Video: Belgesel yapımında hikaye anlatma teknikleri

Evet belgesel film yapımcısı vizyonunu yakalıyor ve sergiliyor ancak bu vizyon yapım boyunca muazzam bir şekilde değişebiliyor. Mülakat konuları yani röportaj konuları beklenmedik cevaplar verebiliyor. Bir öznenin siyasi gerçekliğini değiştiren gelişmeler yaşanabiliyor. Filme yepyeni bir boyut kazandıran ilginç bir bulguyla karşılaşabiliyorsunuz. Belgesel film yapımında değişim sadece kaçınılmaz değil, çoğu zaman iyi bir şey.
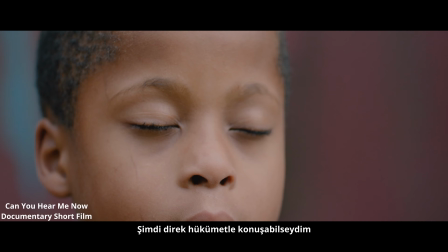Yapabileceğiniz en kötü şey ise tamamen katı olmak ve köşeli olmak, başka şeyleri kabul etmiyor olmak.
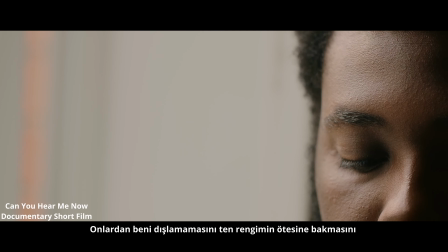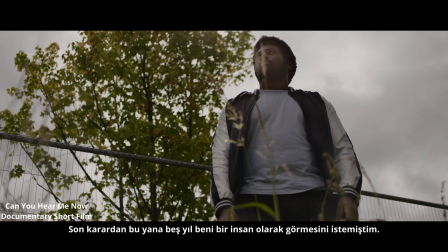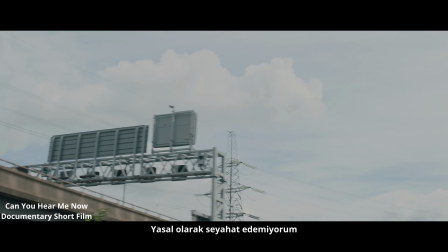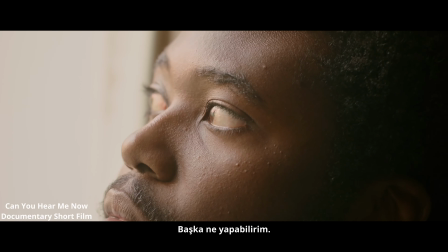Peki belgeselinizi daha ilgi çekici hale getirmek için hangi görsel anlatım tekniklerini kullanabilirsiniz. Videonun devamında belgeselini yaparken kullanabileceğiniz bazı güçlü görsel hikaye anlatma tekniklerinden bahsetmeye çalışacağım.
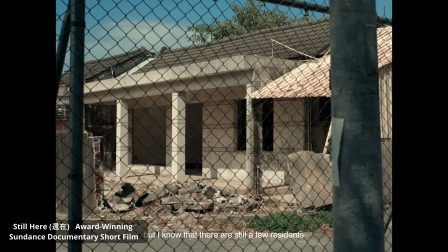Video yapımında A-Roll ve B-Roll vardır.
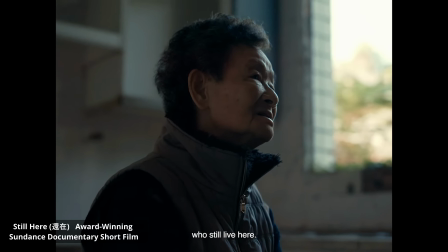A-Roll bir röportaj karakterleri arasındaki diyalog ve kameraya konuşan röportaj veren biri hikayeyi anlatan birinci görüntü olarak bilinir.
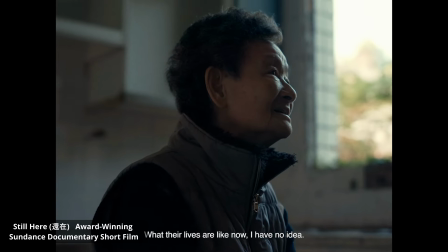Ve B-Roll anlattığınız hikayeyi zenginleştirmek ve anlatmak için çekilen ekstra görüntülerdir.
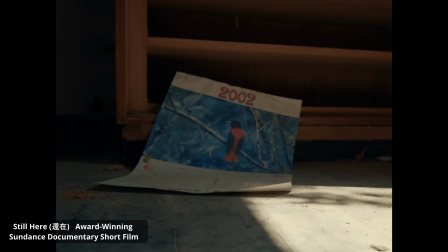Düzenlerken size bunlar daha fazla esneklik sağlar. B-Roll çekimi genellikle konunuzun bahsettiği şeyin yakın plan çekimi veya karakterlerin
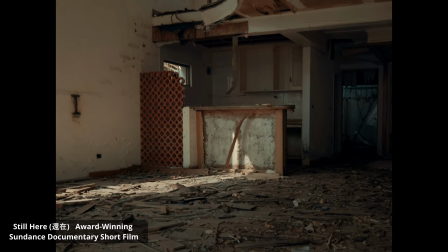içinde bulunduğu ortamı gösteren geniş bir çekim gibi sahneyi veya eylemi tasvir eder. Birol çekimi en popüler görsel hikaye anlatma tekniklerinden bir tanesidir. Seyircide duygu yaratmak için belgesellerde sıkça kullanılır. İnternet sayesinde kitle kaynaklı video ve fotoğraflar ile anlatabiliyor olmak hikayenize güçlü bir etki katabilir.
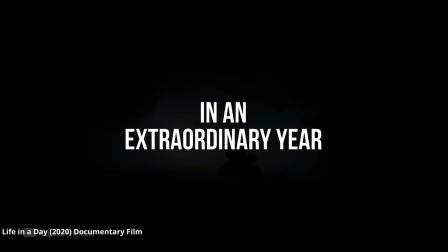Film yapımcıları senaryolarını oluşturduktan sonra insanlardan filme uygun yönlendirmelerle belirli bir türde çekimler yapmalarını isteyen taleplerde bulunabilir.
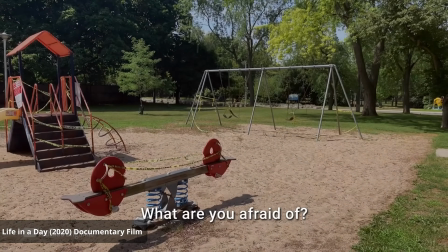Genellikle bu videolar cep telefonlarında ve daha ucuz DSLR fotoğraf makinelerinde çekilir ve gerçek şeyler yapan gerçek insanlar tarafından çekilir.
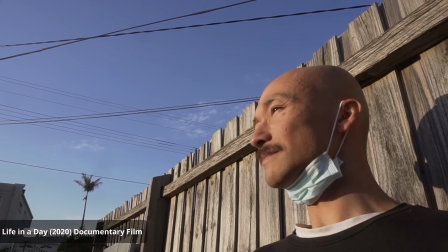Bu da çekime başka hiçbir yerde bulamayacağınız kopyalanamayacak bir özgünlük katar. Filminiz için görüntüleri bu şekilde tedarik etmek çok fazla iş gerektirebilir.
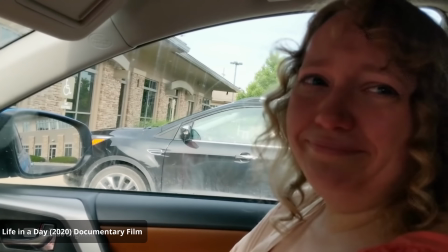Çünkü farklı kalitede çok sayıda çekimi gözden geçirmeniz gerekir. Ancak bu bir hikaye anlatmanın etkili ve güçlü yollarından bir tanesi olabilir. Hali hazırda sosyal medyada bir izleyici kitleniz varsa veya vizyonunuza inanan ve belgesel projeniz için heyecan duyan, sizinle aynı fikirde olan, insanlardan oluşan bir topluluğun parçası olmanız bu konuda size yardımcı olur.
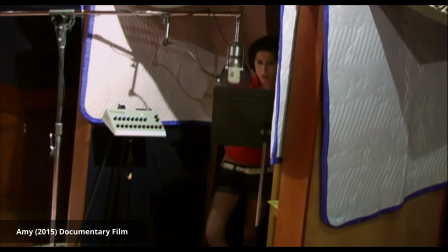Geçmiş olayların tarihsel belgesellerini çekerken arşiv görüntüleri bir hikaye anlatmanın etkili bir yoldur.
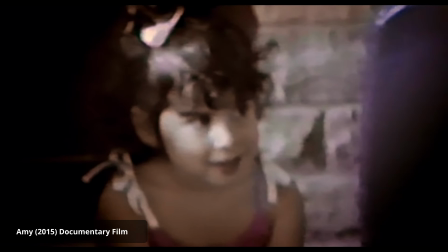Birçok arşiv görüntüsü türü vardır. Örneğin ev videosu görüntüleri, haber bülteni, etkinlik görüntüleri, video blokları, filmler,
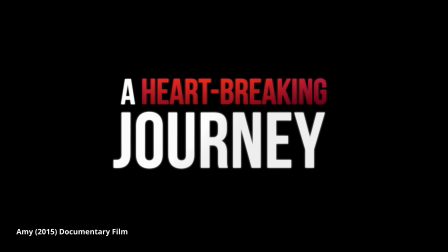kamera arkası görüntüleri, cep telefonu görüntüleri, drone görüntüleri ve hatta GoPro görüntüleri.
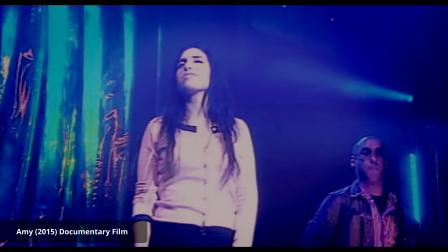Geçmişte başka bir amaçla çekilen her şey arşiv görüntüleridir ve belgeselinizin hikayesini anlatmaya yardımcı olurlar.
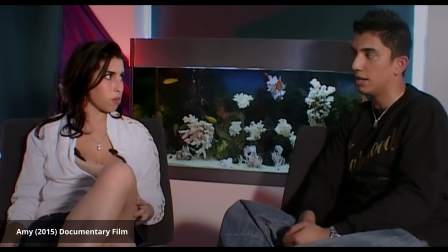Güçlü bir hikayeyi anlatmak için kullanılan arşiv görüntülerin en iyi örneklerinden biri şarkıcı söz yazarı Amy Winehouse'un
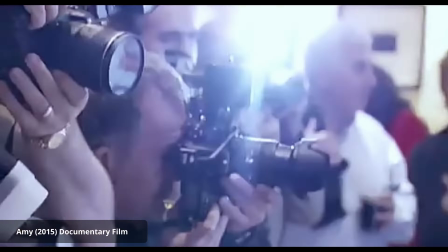samimi bir portresini sunmak için arşiv görüntülerinin kullanıldığı uzun metrajlı belgesel film Amy'dir.
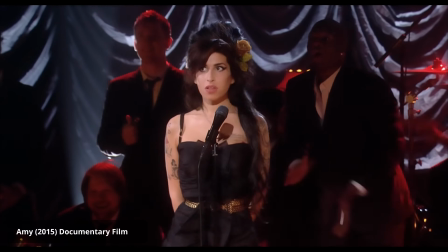Bu filmde kullanılan arşiv görüntülerinin çoğu Grenli ve bir arkadaş veya bir aile üyesi tarafından çekilmiş.
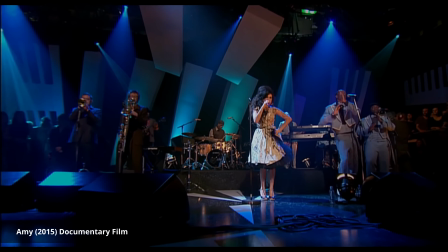Biz onun en mahrem ve kişisel anlarını kamera önünde izlerken seyircinin Amy'e gerçekten bağlı hissetmesini sağlıyor.
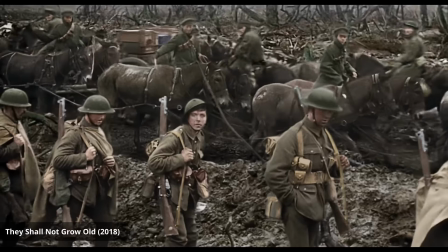Yeni teknolojilerle birlikte grenli, düşük kaliteli ve bazen siyah-beyaz olarak bilinen geleneksel arşiv görüntüleri giderek daha kaliteli hale geliyor. Mesela artık bazı cep telefonları DSLR kameralarla benzer kalitede çekim yapabiliyor.
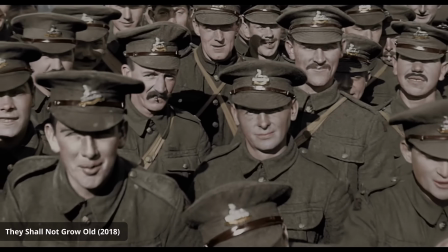Teknoloji ayrıca eski siyah-beyaz görüntülerinin inanılmaz bir şekilde tekrar kullanılmasına da olanak tanıyor.
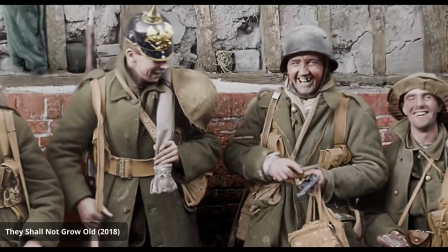Örneğin film yapımcısı Peter Jackson ve ekibi Dechel Nat Gravold adlı belgeselde,
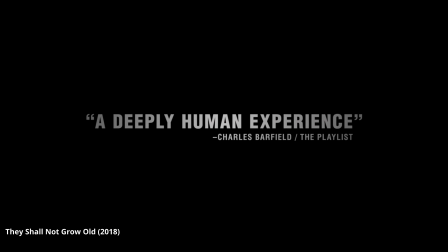Birinci Dünya Savaşı'nın orijinal siyah-beyaz görüntülerini İmparatorluk Savaş Müzesi arşivlerinden alıp renklendirdi.
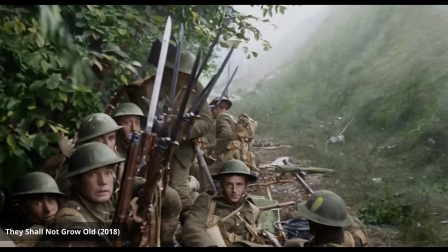Bu arşiv görüntüleri daha önce hiç kimsenin görmediği bir şekilde hayata geçirdi ve sonuçlar şaşırtıcı oldu.